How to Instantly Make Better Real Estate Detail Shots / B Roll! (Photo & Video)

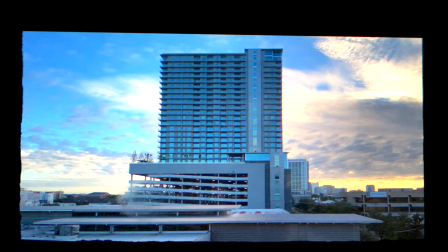So you're wanting to add detailed shots or some more cinematic looking shots to your real estate videos or interior photography.
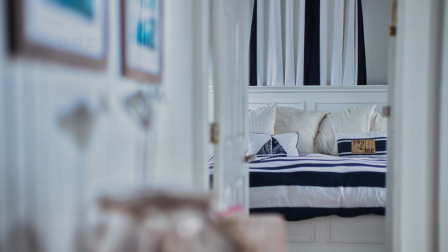But when you're first starting out, they might end up looking like this or this or even this, but it definitely does not have to stay like that. So in today's video, we're going to go over five ways to make those shots instantly look way more epic. So thanks so much for joining. Now let's get into it.
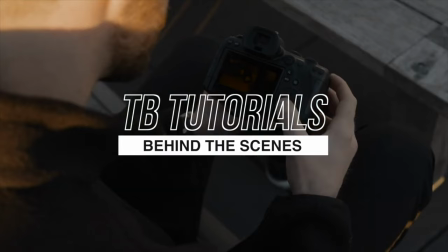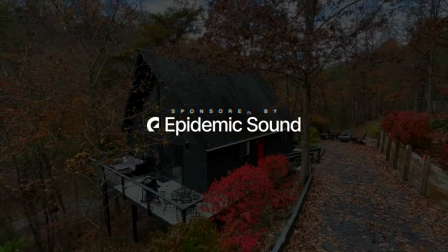Now, real quick, before we get into these tips, I wanted to thank today's video sponsor, which is Epidemic Sound, the best place to get your music and sound effects for your videos.
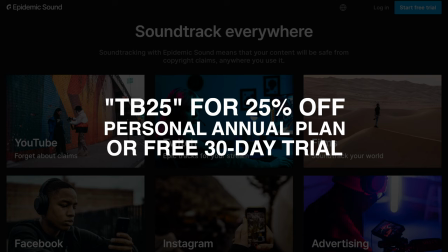And for this video, they are really hooking us up. So as always, you can try it out for free for 30 days, but for the next month,
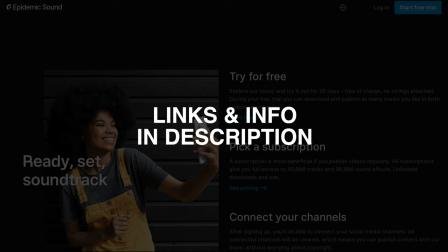you can use my code TB25 to get 25% off the personal plan if you pay annually.
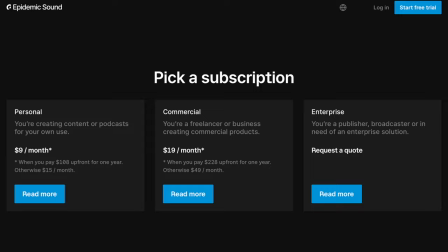So huge savings if you are using this for your business or for your own content creation. So if you haven't tried Epidemic Sound yet and want to save a lot of money, make sure to check that out.
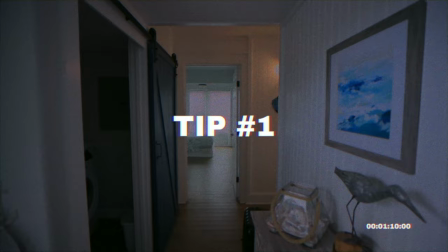Now onto the first tip. So tip number one is probably the easiest thing to fix, but also one of those things that is going to really differentiate a photographer or videographer versus like a grandma doing photos at a family gathering or something.
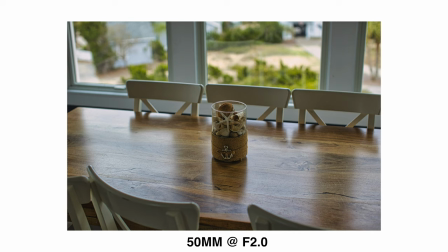Not hitting on old people, but you are going to know what I mean. So the biggest thing to avoid is taking any photos at eye level, pointing down at something.
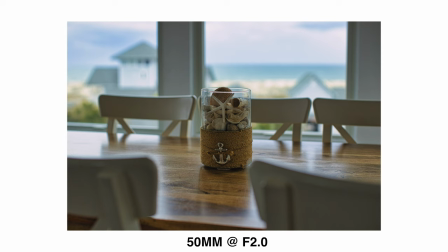It's amazing how big of a difference shooting at a lower perspective,
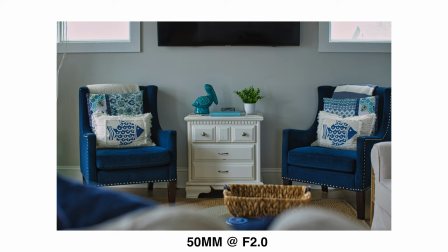even just lowering the camera a couple feet, shooting kind of at stomach level, waist level,
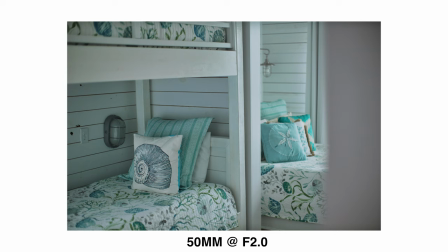and working on getting those verticals straight if it's an object or if it's architectural details. It's going to really give that perspective to make the object look important, make it look structurally sound.
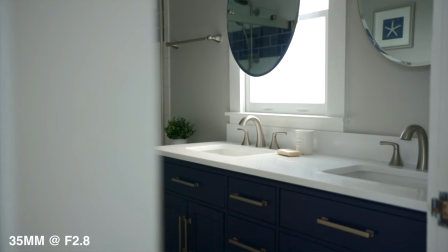And if you shoot a little bit lower than it, you can actually make something look a little bit more larger than life.
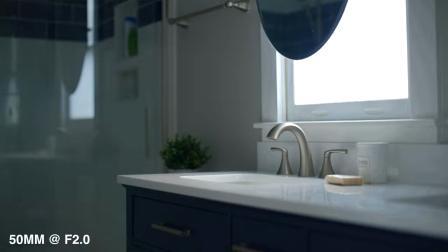So you can really emphasize things in different ways by changing how high you're shooting it from. And another quick rule of thumb for product photography, which is basically what these kind of shots are, doing a straight on shot, doing a 45 degree angle shot is going to look good. So if you're not sure about it, that's at least a great way to start. Tip number two, add lifestyle props to your compositions to make it feel like there's a little bit of a story to it.
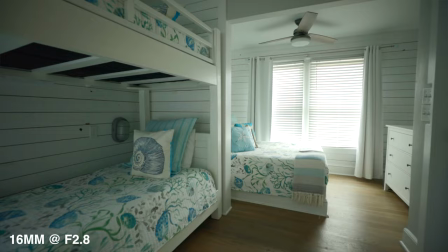Interior photography and real estate photography can get super boring because basically you're shooting these lifeless spaces where nothing's happening,
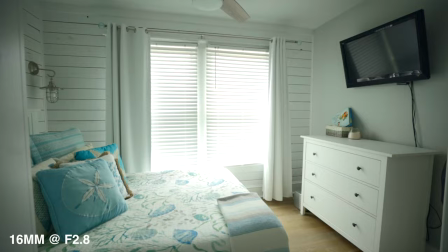which serves its own purpose. People can imagine themselves living there, but sometimes adding a prop can really help with that imagination.
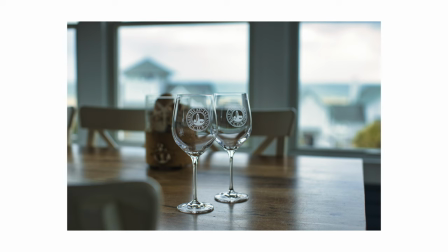Even just adding a wine glass to a table or doing some place settings
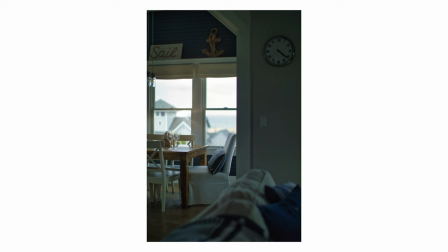or opening a door so someone can imagine walking out onto a balcony.
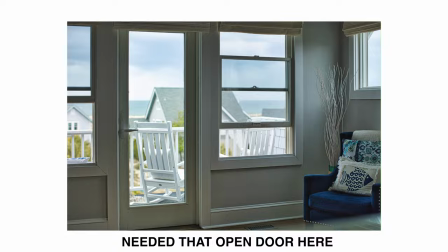Those things can all really, really make a big difference. If you have someone else around or want to hire someone to do this, you can also do some really cool stuff by adding people to the shots. And if you're using a self timer you could even use yourself as a blurry person and as long as these are adding to the
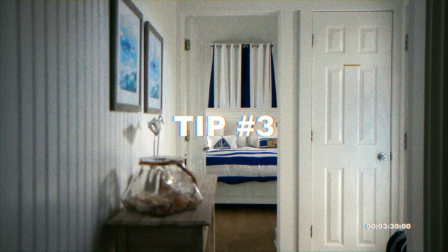picture adding to the story these can be really really useful tip
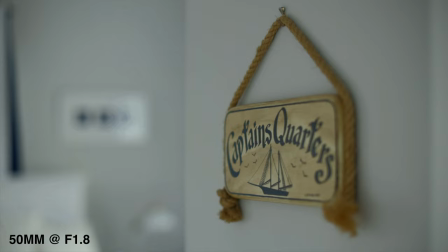number three is to use focus and foreground to enhance your storytelling and take it to the next level so we can force the viewer to focus
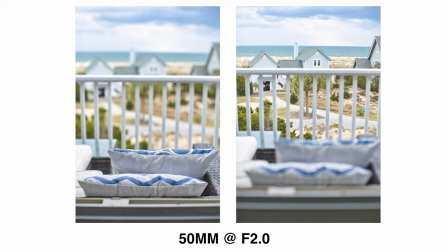on something really interesting and specific by using a small depth the field and making something stand out that might not really show up like they do if you're using a narrow aperture that shows everything sharp and detailed. And for foreground elements, if we're showing a view out a window, instead of just showing that perfect view like a stock photo,
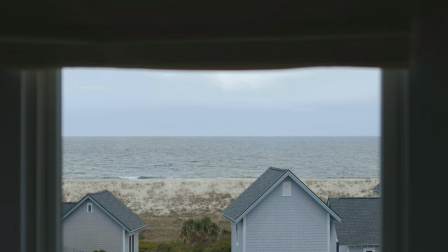you can scoot back a little bit and incorporate some details from inside the house like a
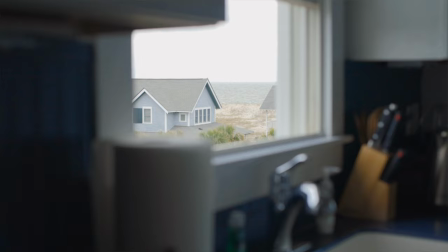window frame or whatever area of the house the view is coming from.
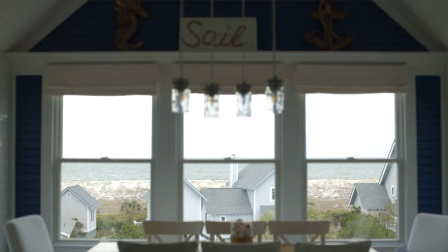So like the kitchen sink window or the dining area or something like that.
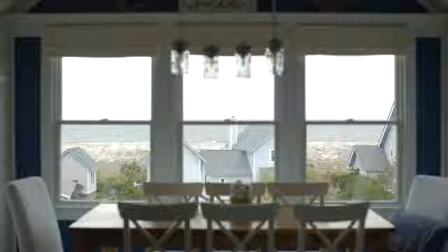That way, if you're using these for marketing, people can see the context of where that view is coming from and it makes it look
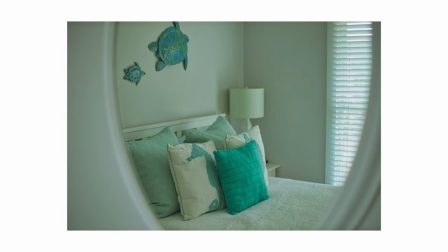more believable that that's the actual view they're going to get if they're buying this house.
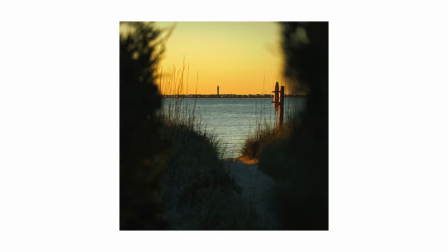And on top of that, it can help frame things really nicely and just looks really cool for photography.
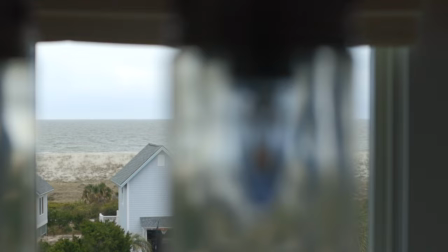But for video, you can use those as foreground elements to, you know, add some just really nice cinematic movements. But I'm sure you guys already know that and just like focus perspective and props can take your scene to the next level
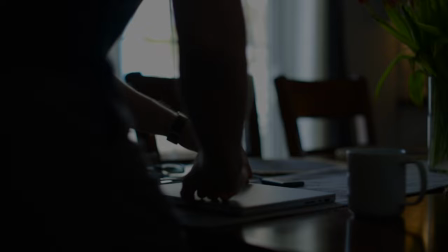So can music and sound effects So that's why I'm proud to partner with Epidemic Sound
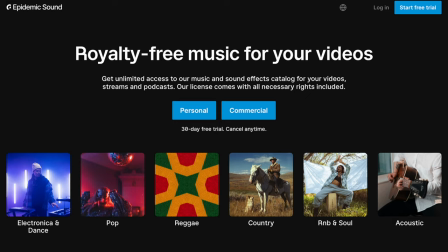for this video They really have all the options with over 40,000 royalty-free tracks and 90,000 sound effects One of my favorite things that keeps me using Epidemic Sound year after year is that it's just so easy to
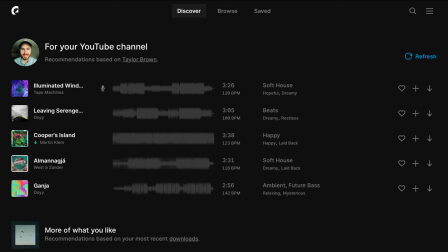find stuff It literally takes me five or ten minutes for each project and I can almost always find exactly what I need Right on the home page since
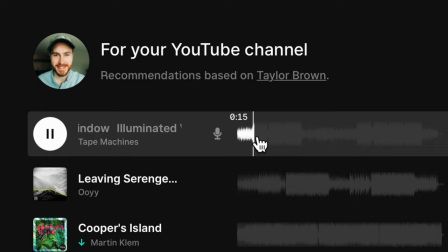they curate new pics custom to what you typically download
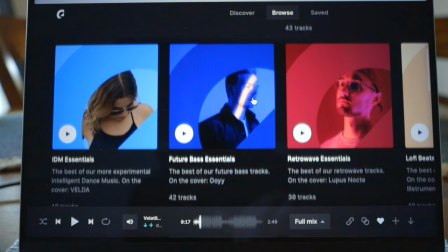So on the rare chance that I don't find something right on the home page I'll just go in and look at some of the new curated playlists and if something
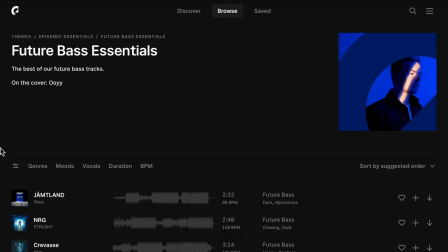Sounds kind of like the type of project. I'm working on I'll go check that out and usually I'll find something right away. I I even have my own Real Estate Essentials playlist on there if you wanna check that out too.
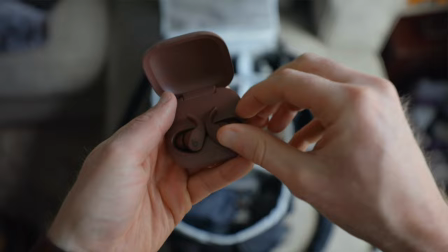And one cool thing you can do while you're doing these long hours on shoots is actually download their app.
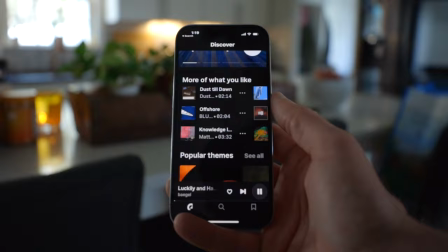So Epidemic Sound has an app that you can get on your phone to stream all the music and everything while you're shooting, which is really fun.
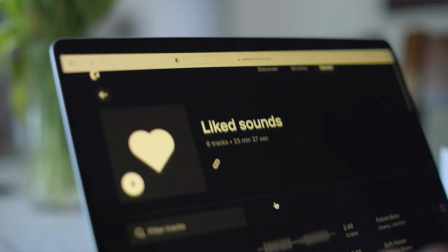And if you're doing this while you're on location, you can kind of figure out the vibe of the video you're gonna edit or the photo album that you're producing.
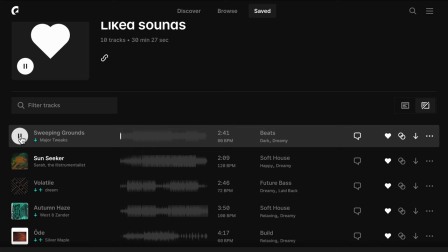And if you find something while you're on the shoot, You could even get it approved from your client before you even leave.
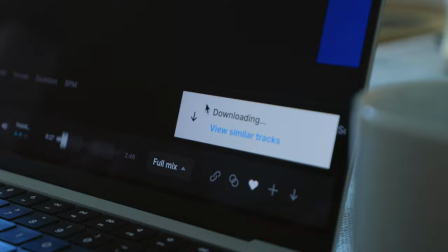And you could like it, save it to a playlist, whatever works for you, and pull it up right when you get home and save you tons of time back and forth on your edit. So if you haven't already, make sure to check out Epidemic Sound. Use that code TB25 to get 25% off the personal annual plan, which is only available for the next month. So make sure that if that's something you need, jump on that opportunity while you can. So once again, big thanks to Epidemic Sound for sponsoring this video. Now let's get back to it. So I think we've actually got three more tips. So these are going to be focused for videographers and for people doing social media content. So stay tuned. So next tip, use time as something that can add interest to your videos.
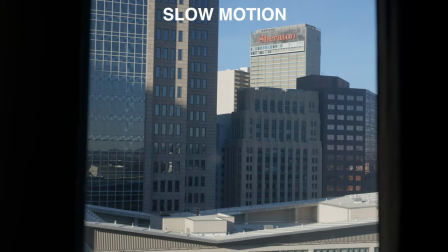This is one of the most underused things I think in this industry because it takes some time. and I can't really think of many instances where I've seen
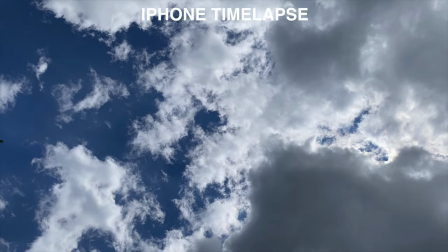a time-lapse used in a real estate video but I think it just shows a really unique perspective on whatever the video is about and
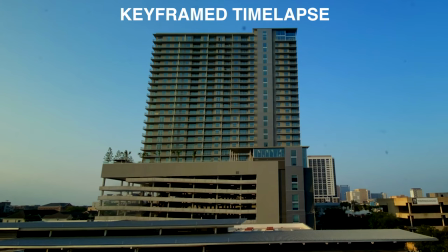broadens the scope of the project a lot I think. I think it just really makes it more of a story.
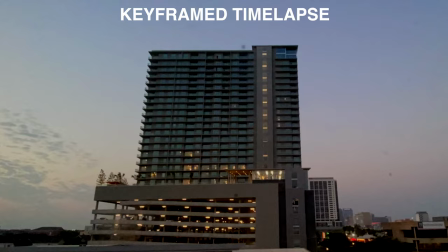So I think it's definitely worth trying to grab at least a couple while you're on each shoot and find a way to incorporate that into your video.
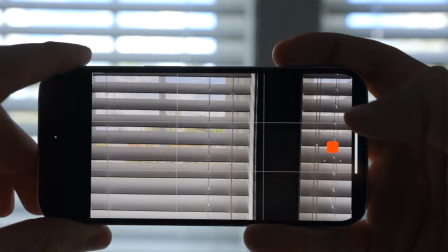Most cameras today have a built-in time-lapse function, even drones, even cell phones. So there's pretty much endless creative possibilities that you can come up with using time-lapses. And to save time, if you don't have a second camera that can just do time-lapses, you could definitely set up your phone on a tripod and get some really cool time-lapses and maybe get like three or four throughout the duration of your normal real estate shoot. Just set it up for like 15 minutes or something and you don't even really have to do much.